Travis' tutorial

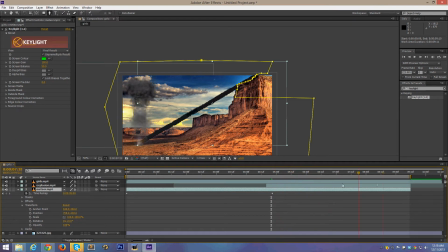495s
And so what that's going to do is hold that last little bit for as long as you have it time remapped, which is exactly what we want. And then we kind of want it to fade away at the end, so I'm going to add another effect called directional blur. Go ahead and drag that into the meteor.
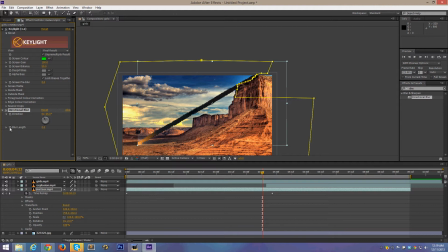516s
And set the direction a little bit. And we're going to actually key on this blur length. So click the little stopwatch thing there, and then scrub to the end of our work area.
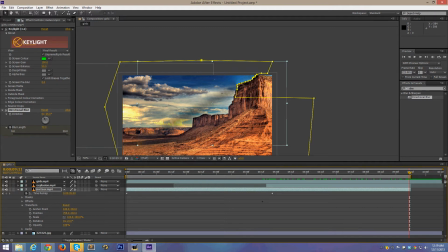529s
And we are going to set this blur length to be quite a bit more. So it's like, so as we're going along here, it's kind of like this smoke is dissipating roughly, kind of at the same rate as the cloud, like the mushroom cloud is dissipating.
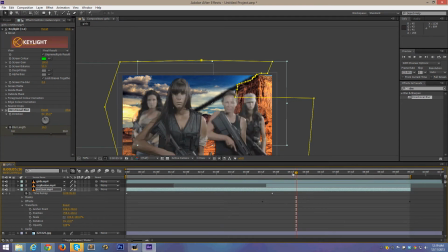551s
Okay, so now that we have that, let's go ahead and show this girl's clip again just to see what it looks like. And it looks okay. Let's go ahead and reposition this a little bit, shrink them down a little bit.
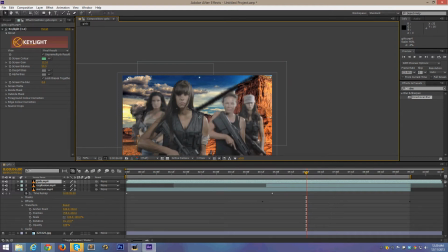575s
Hold shift to keep the scale. You don't want to shrink them down too much or it's going to look kind of fakey, because they'll seem like midgets or something. So I'm just going to reposition them, just nudge them a little bit,
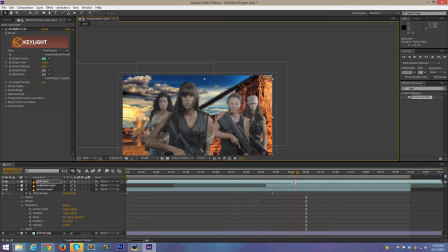590s
just so we can see that explosion a little bit better as it's streaking past. So that's probably good. So now what we want to do is fix this background a little bit.
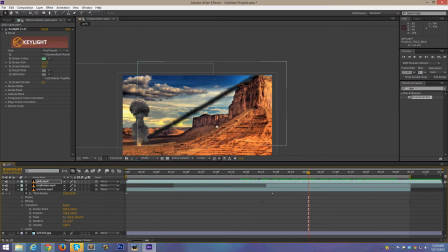606s
So this background isn't going to be in completely sharp focus the way it is by default. It's going to be blurred because we have a pretty narrow depth of field here. We're focusing pretty heavily on our subjects here, and then as you go back only like maybe 2 meters or so, it starts to get blurry.
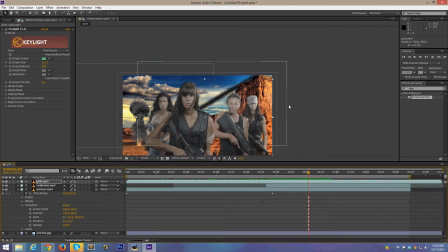623s
So this background is going to be very blurry if we just kind of extrapolate from that. So what we want is to actually create
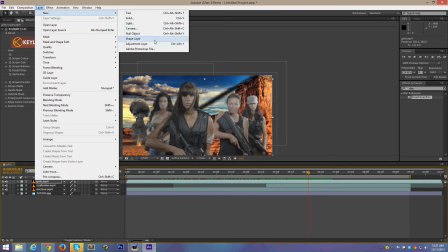635s
an adjustment layer by going up to Layer, New, Adjustment Layer,
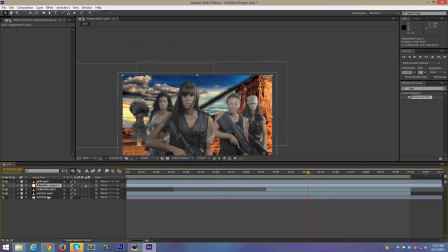642s
and put this below the girls.mp4, and anything that's below this adjustment layer will get the effects I applied to it. So we're going to apply a Gaussian blur
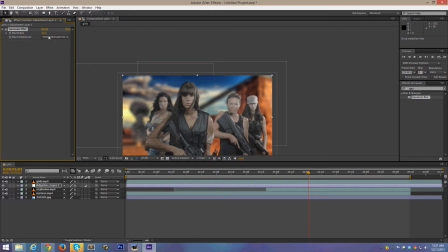660s
and kind of adjust this, and then as I adjust this, it affects all of these layers, so I can make everything blurred out. And we want kind of to make it look like
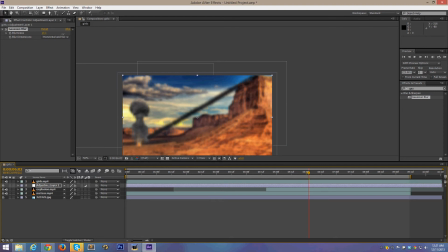677s
things in the very far back are even blurrier than the things in the like not quite so far back. So I'm actually going to go ahead and duplicate this layer, adjust the blurriness even more here.
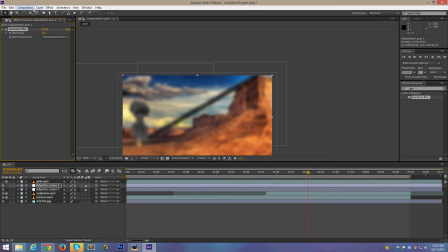692s
I press Control D to duplicate, by the way, and then we're going to actually create a new mask on this adjustment layer. So things in the background are even more blurry than things in the foreground.
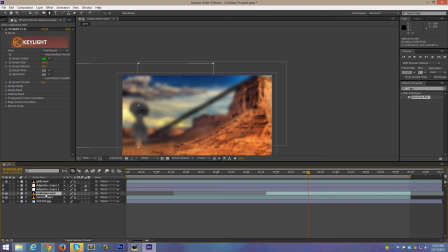712s
And if I just left it like that, there's going to be that hard edge. It looks really bad. But we can actually go into this masks,
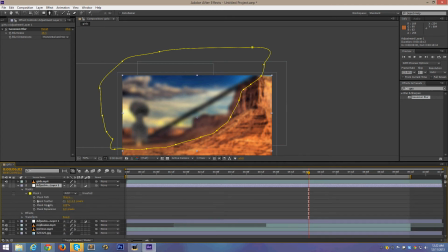724s
mask 1, and change this mask feather so it gives us kind of a soft border, and adjust that as much as we want. So that'll give us a nicer kind of soft border.